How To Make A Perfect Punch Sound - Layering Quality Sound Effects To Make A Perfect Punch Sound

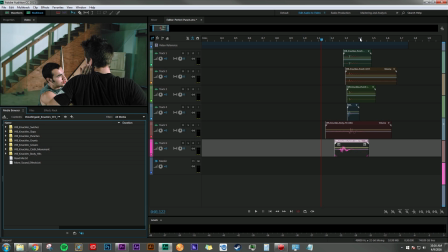4:10 This is just giving you guys a good kind of basis of understanding how to layer sound effects in to start, so you have stuff to play with to EQ to your taste later in the process. Let's add some cloth movement, since they're both wearing shirts, and well, when you move, your clothes make sound.
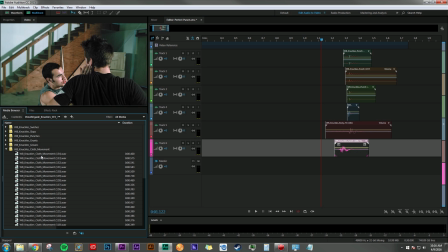4:29 So let's see if we can find a good cloth movement to match up with the whoosh. And this is a very subtle thing, but again, it just brings another element of reality to it.
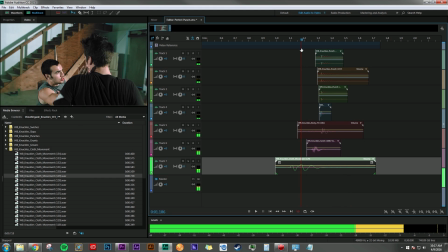4:46 Another thing I'm noticing here is that it feels a little empty without
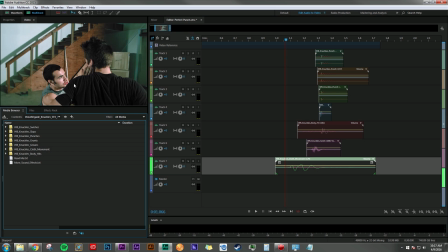4:50 hearing one of these guys make some kind of groan or grunt. And so let's see if we can find one that fits this scene. I'm going to pick 2 grunts. one for the person punching and then one for the person being punched,
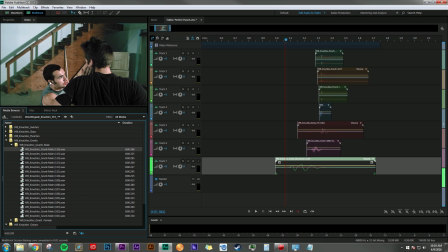5:07 because let's be honest, you're going to make a sound when you punch and you're going to make a sound when you get punched. All right, let's line this up.
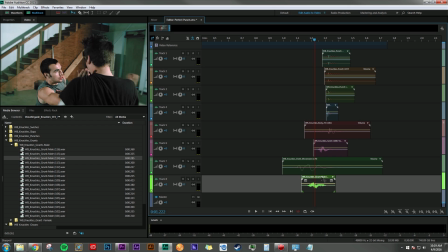5:18 Again, this is building good anticipation to that big impact that we layered so many sounds into.
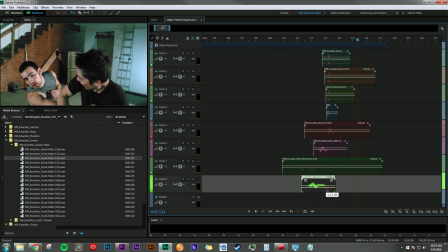5:31 Probably going to be just bringing this down a little bit. And then we need a sound when this guy gets hit. That one sounds nice and painful.
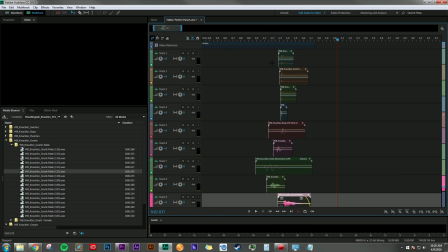5:46 Yeah.
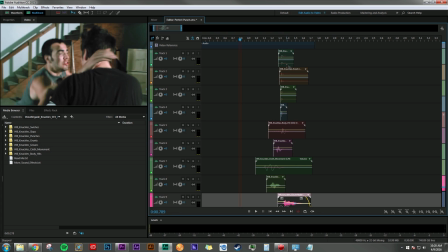5:48 So already I'm really liking the way this is sounding, and this is all before an EQ mix phase. So again, it just shows the importance of having good quality sound effects and having a good variety of them,
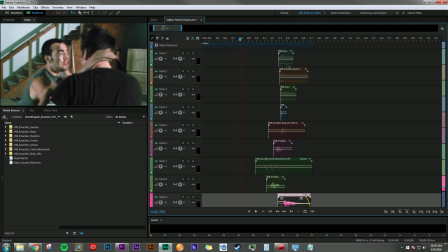6:02 because the last thing you want your audience to feel like is that they're hearing the same sounds over and over and over, and that's instantly going to take them out of the experience. So having a good library of quality sound effects to do this kind of layering into one scene is just going to help sell that performance.
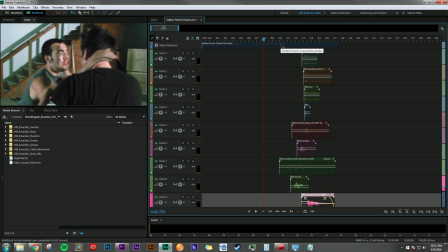6:21 And really, it's going to make your actors look good. It's going to make you look good because your project is going to sound that much sweeter. Anyways, I hope this gives you guys a good idea on what goes into making a really good, solid punch sound and to really sell that action scene that you've been working on.
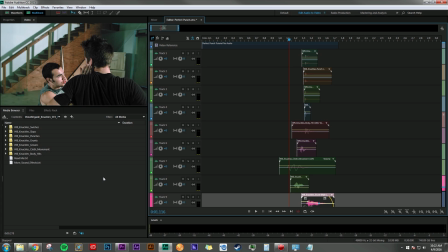6:38 If you have any questions, please leave them in the comments below. If you like this video, please give it a thumbs up. Let me know you like it. And if you want to see more tutorials like this in the future, go ahead and hit that subscribe button. Once again, I'm Dan Bernard, and thanks for stopping by.